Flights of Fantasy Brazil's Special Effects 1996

The irises were reduced photographs of eyes glued onto the balls.
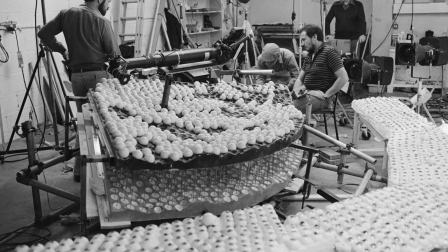258s
Conway set up a cam system underneath the tabletop so that each eyeball on the outside of the set would have a more oblique angle than the ones at the center.
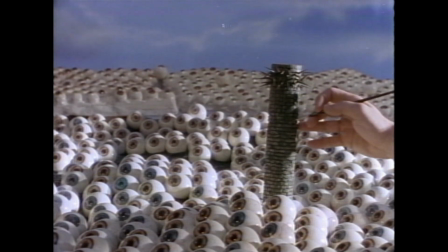266s
As Sam would fly over the landscape, the eyes would all move, but each with a slightly different axis, each focused on the tiny figure above.
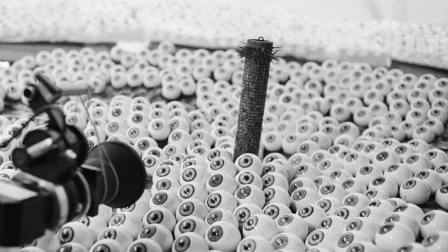275s
The camera was only about 10 inches from the eyeballs in front, using an extremely wide angle.
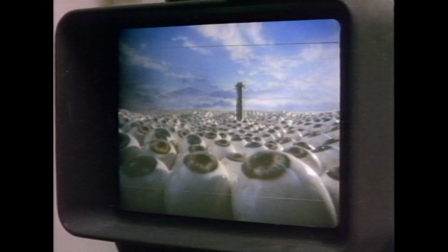281s
The depth of field of the shot was from about 6 inches to infinity.
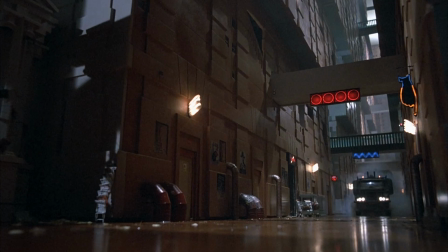286s
The police pursuit of Jill's truck over highways and through crowded city streets was shot almost entirely with miniatures.
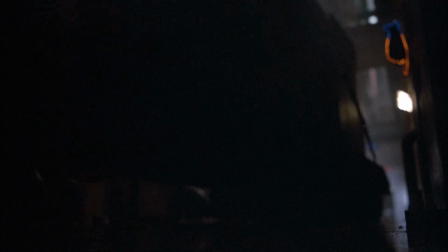292s
One reason was that the pedestrian walkways at Marne-le-Vallée, where location footage was shot, could not accommodate the full-size vehicles.
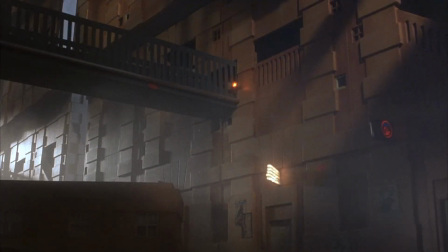300s
The miniature trucks and vans were placed on a tabletop and were pulled by cables from underneath.
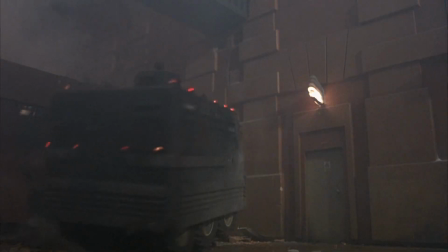306s
A miniature set of Marne-la-Vallée was constructed as a backdrop, complete with transport cages in the background.
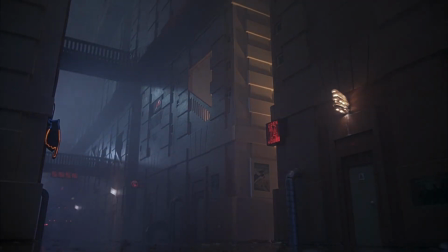313s
Barely visible in the background are the 2.5-inch running people, inserted to make the setting appear less static.
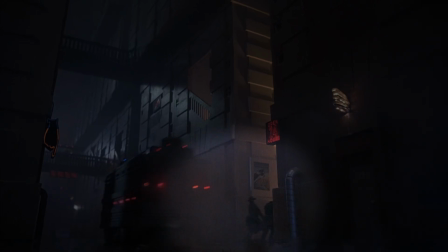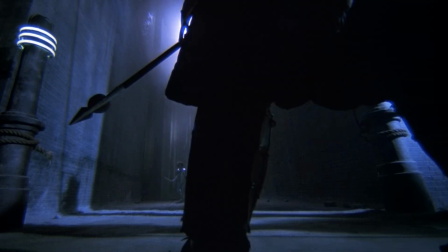326s
But miniature photography was not limited to models. During Sam's duel with the towering samurai warrior, a boy stand-in was used in long shots,
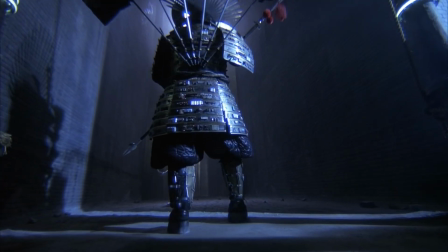334s
dressed in a scaled-down costume, in order to heighten the sense of perspective between the two combatants.
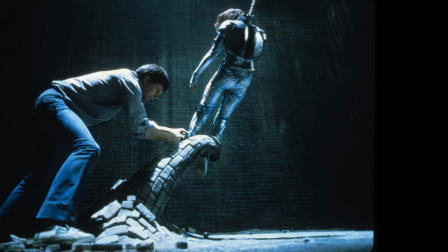340s
He was also used in the Brick Kurtzman sequence to similar effect.
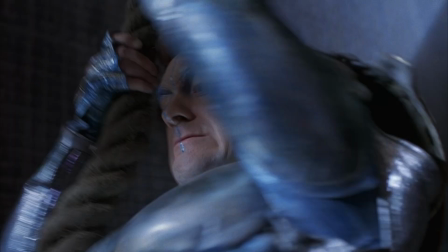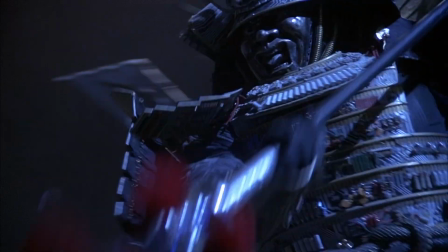350s
Special effects supervisor George Gibbs. This boy was very good because although he was only a boy, he had manly movements.
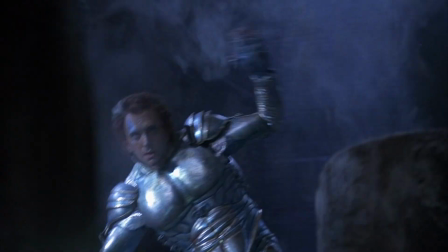356s
He could move around just like a man. He wasn't like a boy, sort of gawky.
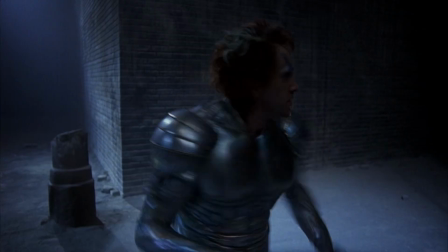361s
With the close-up stuff to make the giant look good, we always kept the camera very low down on the floor.
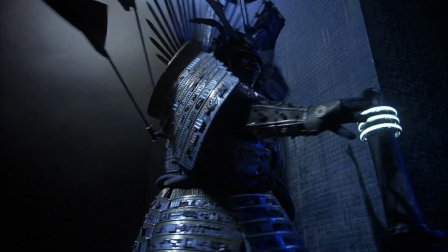367s
George Gibbs created the startling effects of flames erupting from the wounded samurai using highly flammable chemicals,
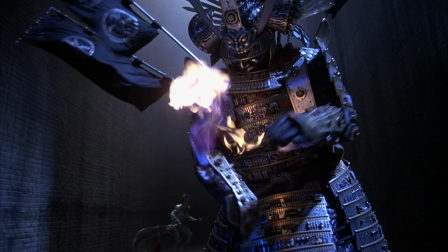374s
including ether and strontium, which were released from pressurized containers lit by hidden gas pilots located within the costume.
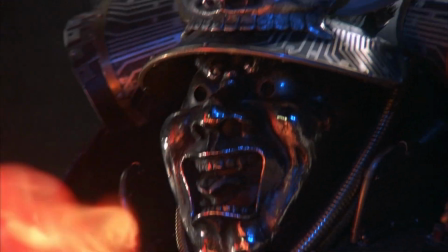382s
Winston Dennis, who appeared in Time Bandits and Munchausen, was the unfortunate soul inside this flaming outfit,
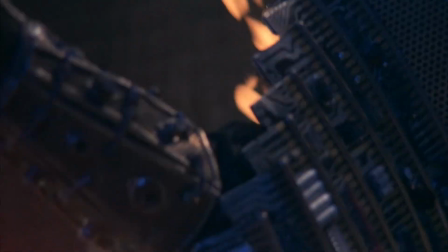388s
but he was safely protected by the same kind of fire-retardant suit that race car drivers wear.
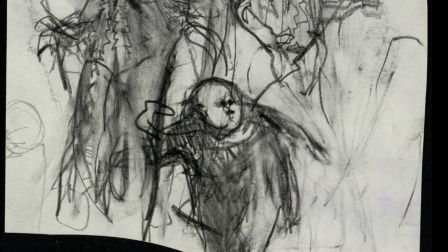397s
Inspired by a hideous mask that Gilliam had once received from his mother, the Forces of Darkness, or FODs,
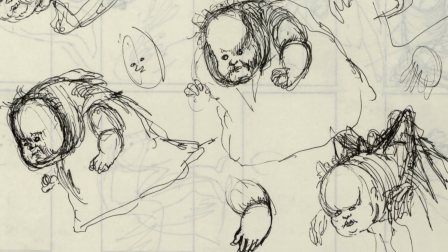404s
were a combined headache for both costume designer James Acheson and the effects department, which had to mass-produce the masks.
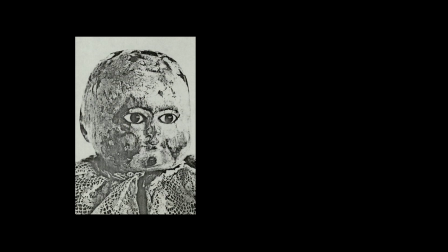411s
The creature concept was of a demonic being that was both infant-like and decaying, signifying the beginning and ending of life.
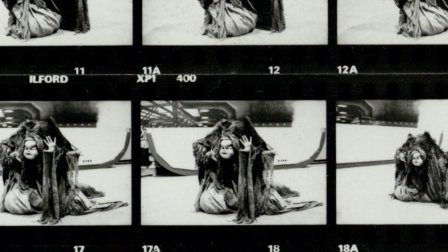419s
Worn by dancers, the costume's effect was a combination of puppetry and mime.
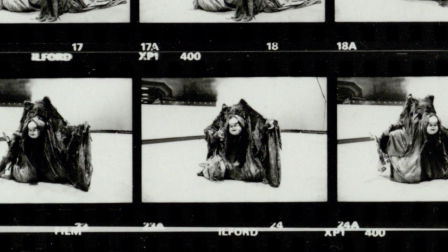424s
In addition to showing the creatures in action,
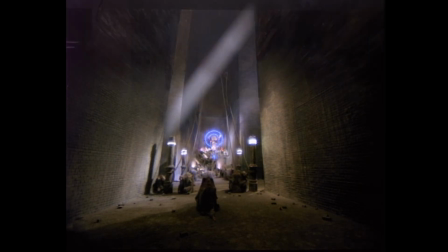427s
this clip from Peerless Optical illustrates a rare example of a Brazil match shot in which separate elements are optically combined to create a single image. James Acheson. These creatures, I remember he did a little drawing for us,
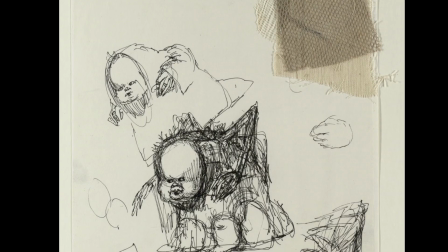442s
and we attempted to faithfully recreate this, and it never quite worked.
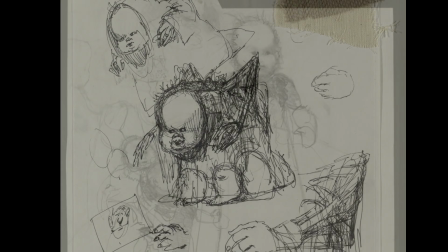448s
The strange idea of a creature with a baby mask went through all sorts of tests and rehearsals,
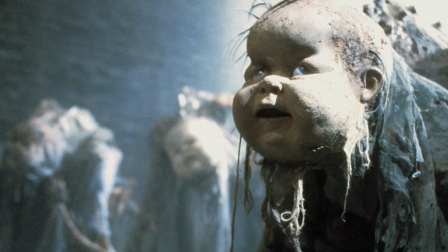457s
and it never was the convincing image that I hoped it would be. Terry had drawn something which was really very difficult to achieve.
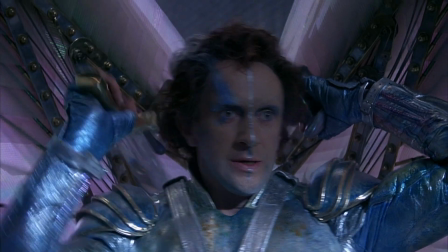466s
I remember he had a very firm idea of what that image was,
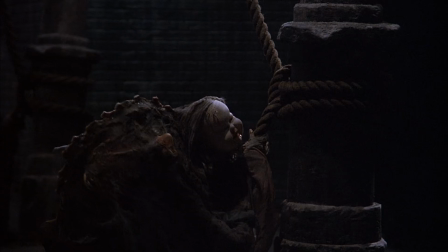472s
and it was an image that we tried very hard to make work, and it never really did.
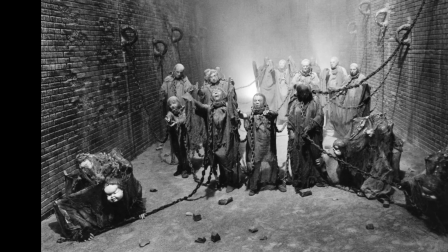479s
And now, again, I take full responsibility for it, but I wish we could have gone on our tack
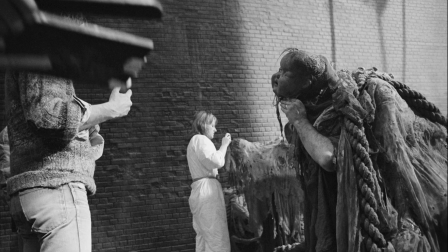486s
and brought him in at a later date, which was usually the procedure.
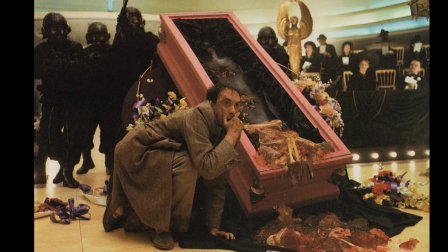492s
The most gruesome effect in the film appears when Sam Lowry spills the contents of Mrs. Turaine's coffin.